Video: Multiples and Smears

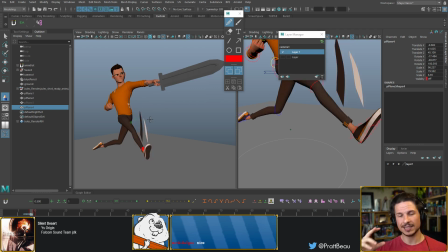3746s
So this means that my spacing, if I wanted to add a nice movement downwards right here, the spacing should be somewhere around there, and then possibly here,
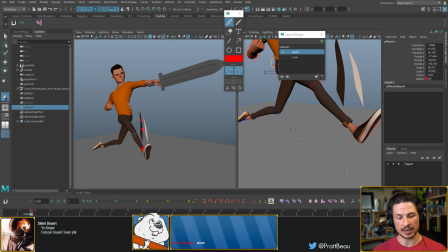3762s
to create a nice effect of that leg coming down, if I was to animate this at a slower speed. So my spacing is going to be like that. My line is going way too high. This is going to create a pop, a visual pop, on top of what I'm getting.
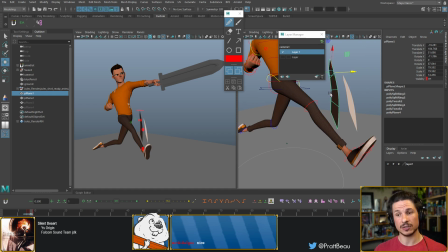3782s
So this is actually going to defeat the purpose of what I want. So instead, I need to make sure that this is probably right about there. And watch that spacing and the arc. And suddenly this is going to get an even better effect.
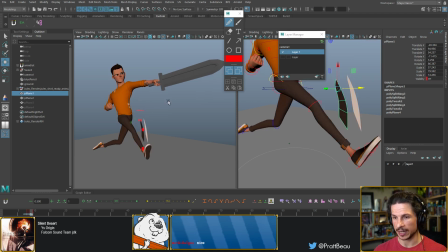3802s
Same thing with the shoe. Now the shoe, since it's so much higher, I could actually maybe stretch this one out. So I'm inversing what I had. So something like that. And let's hide this.
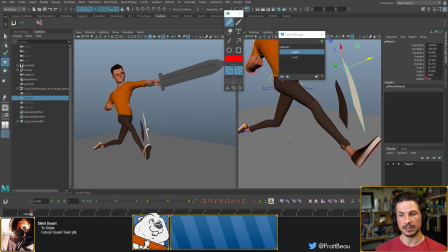3821s
So this is going to give a better effect of a smear. And then the same thing here, like the leg there, you'll notice that the line is going past. I don't want that. Should be a little bit smaller, more like that.
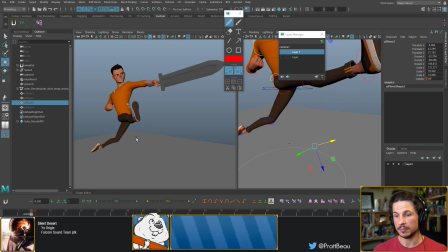3836s
And then the curve would have to be different too. But just pay attention to those elements. It's going to be very important in taking that effect and bringing it to that next level. So it's not just a random effect going in, but a very clear, conscious effect that is aiding your animation.
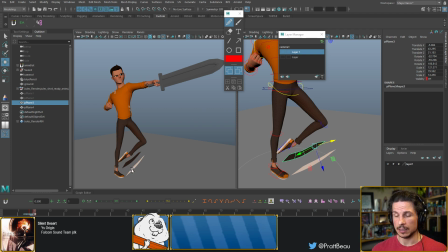3856s
So just watch out for that. So we've got speed lines.
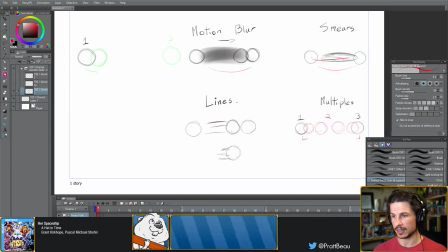3864s
Great. So let's go to our document. So we've got lines, check. What is next? Let's do a smear. Now a smear, let's see. Trying to think of, yeah, let's do smears.
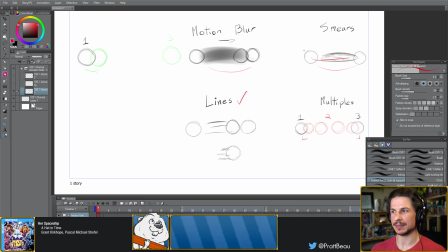3884s
Smears are an interesting thing because there's a few different ways we can do them.
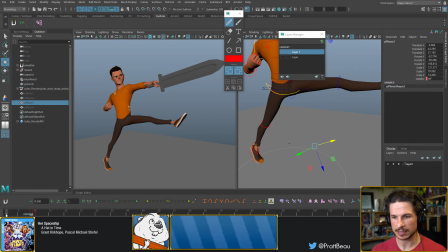3889s
There is a rig way. So let's go through here and we'll do this on another step. So this one here maybe. So let's say we want this leg
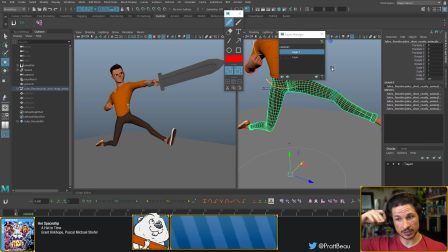3904s
over here to come down and just swoop through and smear across the screen downwards into the next one. So what we're literally trying to create, or technically it would be this one.
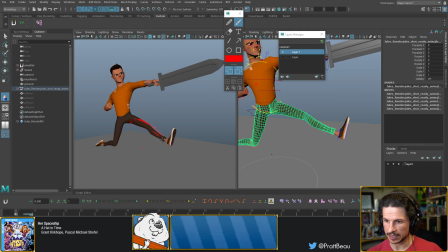3923s
So we've got the leg position right here, and then there. And what we're trying to do is smear the leg coming down there.
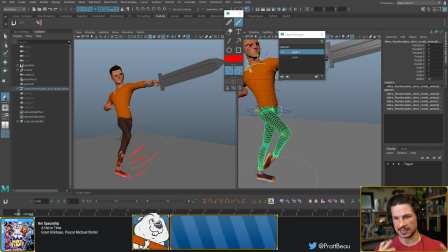3939s
So we could do speed lines, same thing, but we want to add a smear. We want just this kind of geometry look to it. There's a few different ways we can do this.
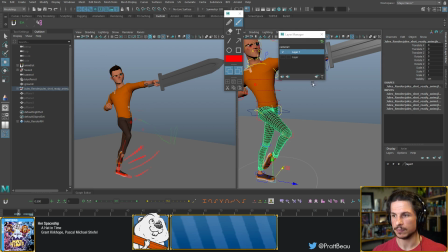3954s
So the first way, and this is the easier way that works on pretty much any rig, is that we basically do the same thing that we just did with the speed lines.
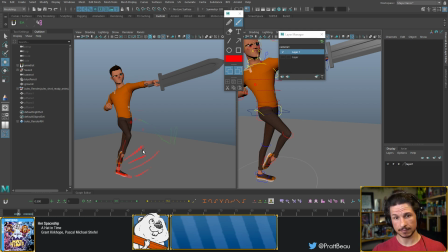3971s
We create geometry and smear it. So I tend to kind of favor spheres for this. And I'll do this very roughly here because I don't want to spend too much time on this.
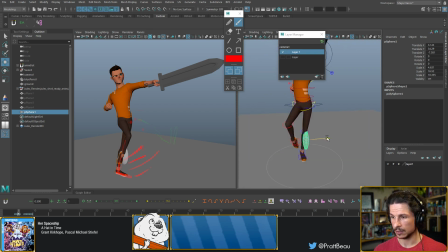3986s
But I can take a sphere, position it roughly around where this leg is.